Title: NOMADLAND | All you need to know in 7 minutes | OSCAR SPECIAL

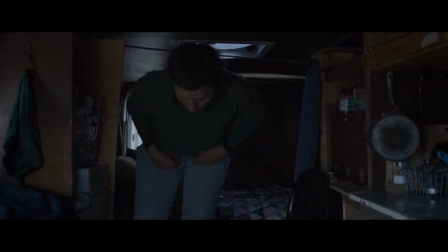4:10 Even the scene where Fern gets an upset stomach in her RV was filmed while McDormand was actually sick and truly taking a dump. While most of us might be a bit hesitant in being filmed in a state you wouldn't normally be even seen in, McDormand took it like a champ, saying that even though the experience was not a very pleasant thing, she thought it was great that it happened because they managed to film some good stuff.
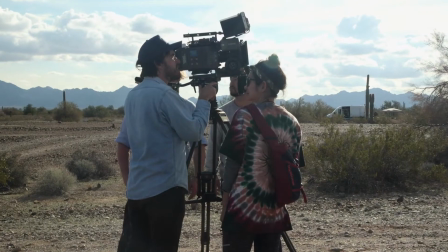4:33 The movie's commitment to show the real-life stories of the cast of nomads can also be seen in the way Zhao filmed it.
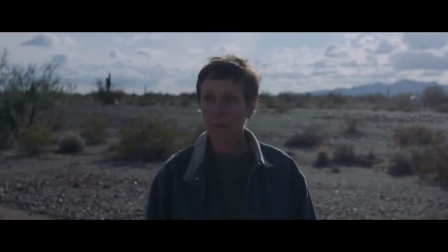4:39 She wanted it to feel real so much that even the colors of the scenes are pretty similar to the colors that were there at the time of filming.
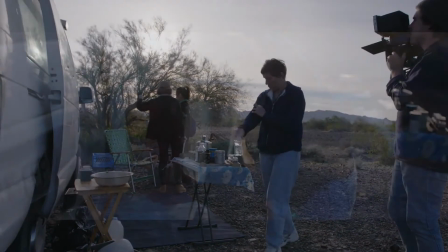4:46 That being, there's no feeling of digital interference in the scenes, even though there was probably some minor level of work done.
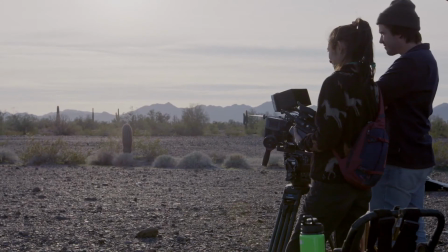4:52 Cinematographer Richards worked only with natural light, making sure to shoot most of the scenes at the end of the day to catch magic hour.
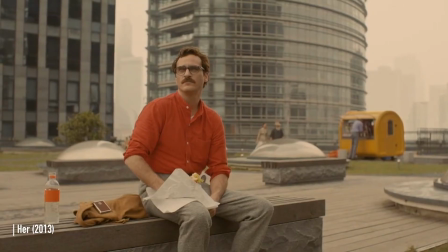4:59 That is a term used to reference the period in the day just before sunrise or just after sunset when the sun is not visible yet,
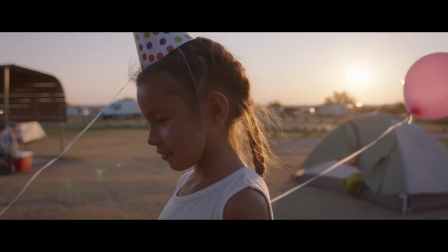5:06 so the light is softer and better to film or photograph in. There are some exceptions where the magic hour wouldn't exactly represent the feeling of the scene.
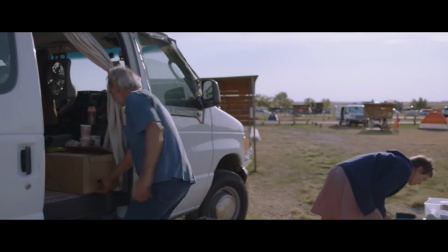5:14 The scene when Fern sees her plates getting dropped and broken was filmed a bit earlier than sunset, so the lights would be harder,
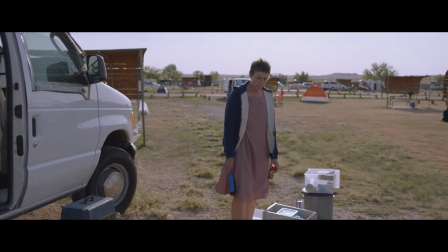5:20 better representing the feeling of exposure Fern would get from watching part of her space being invaded and then destroyed.
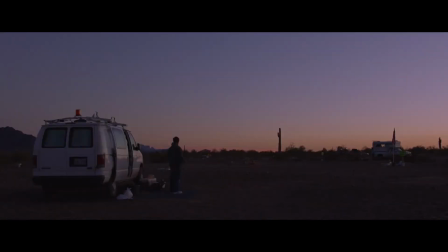5:27 The movie landed 6 Oscars nominations, among them Best Picture, Best Actress, Best Cinematography and Best Director.
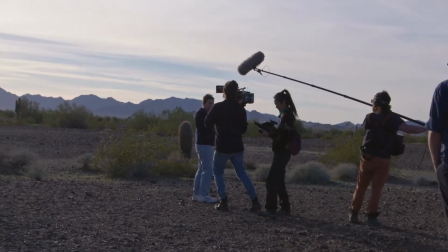5:34 The last one makes Chloe Zhao the first Asian woman nominated as a director for an Academy Award.
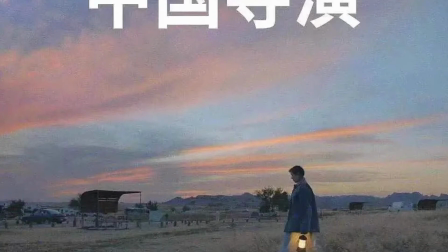5:40 Chinese social media outlets were initially proud to celebrate Zhao's victory as their own, especially after the film's success at the Golden Globes,
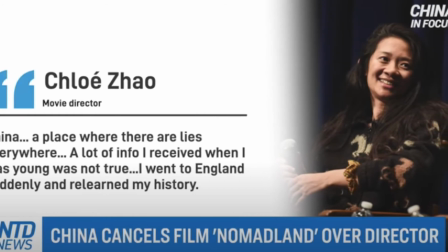5:48 but after interviews from 2013 emerged with Zhao openly criticizing China, the government censored all mention of Nomadland online.
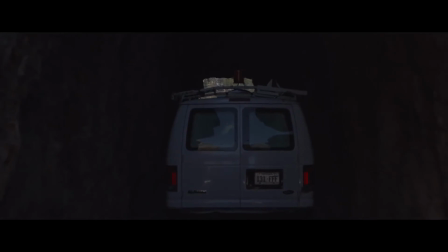5:56 The movie was generally well received by critics.
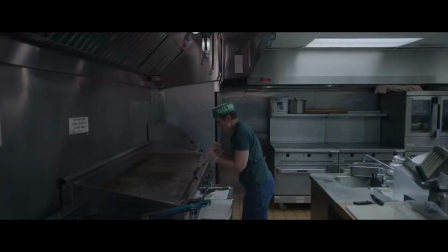5:59 The only cause of hesitation comes from the film's focus on individual freedom, ignoring Bruder's indignation over capitalist exploitation that can be seen in the book.
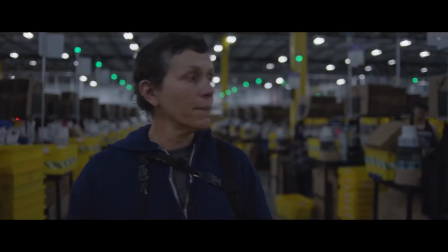6:08 That being, Fern is shown working for Amazon,
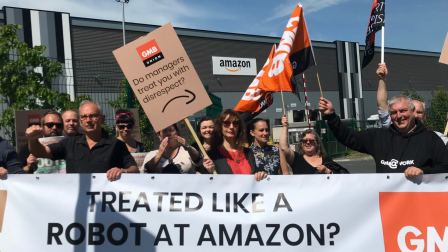6:11 and differently than pretty much anyone else that ever did so in the history of everything, the fictional character seems to really like it.
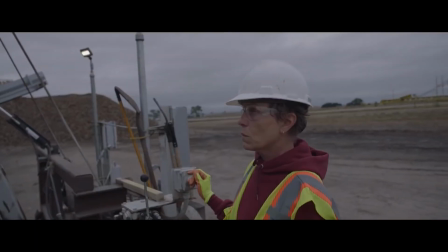6:18 She seems to enjoy most of her gigs actually, when in reality,
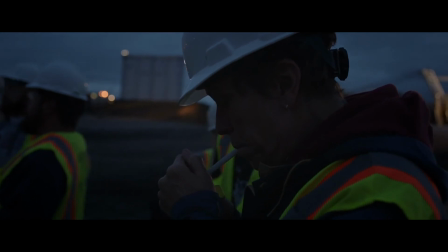6:22 the real nomads tend to face bad work conditions, have many injuries and health problems through their journey for independence.
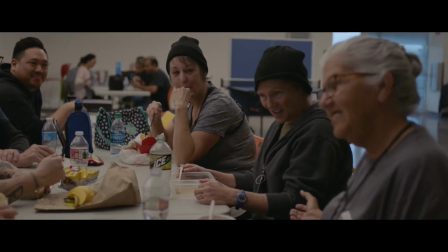6:28 Even Linda May said in the books she hated working for Amazon and that they are the biggest slave owners in the world.
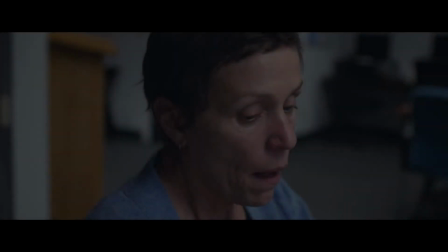6:33 I
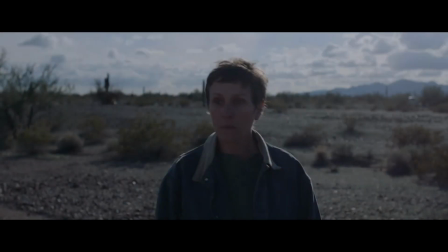6:37 need work. I like work.
All in all, Nomadland is a poetic movie.
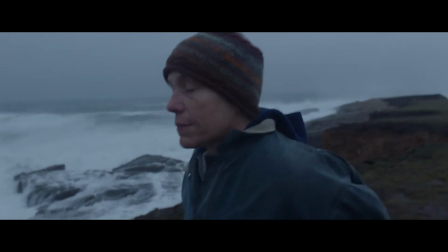6:43 It's well filmed, well researched, and it accomplishes what Zhao meant to, being a window to a reality most of us wouldn't know much about otherwise.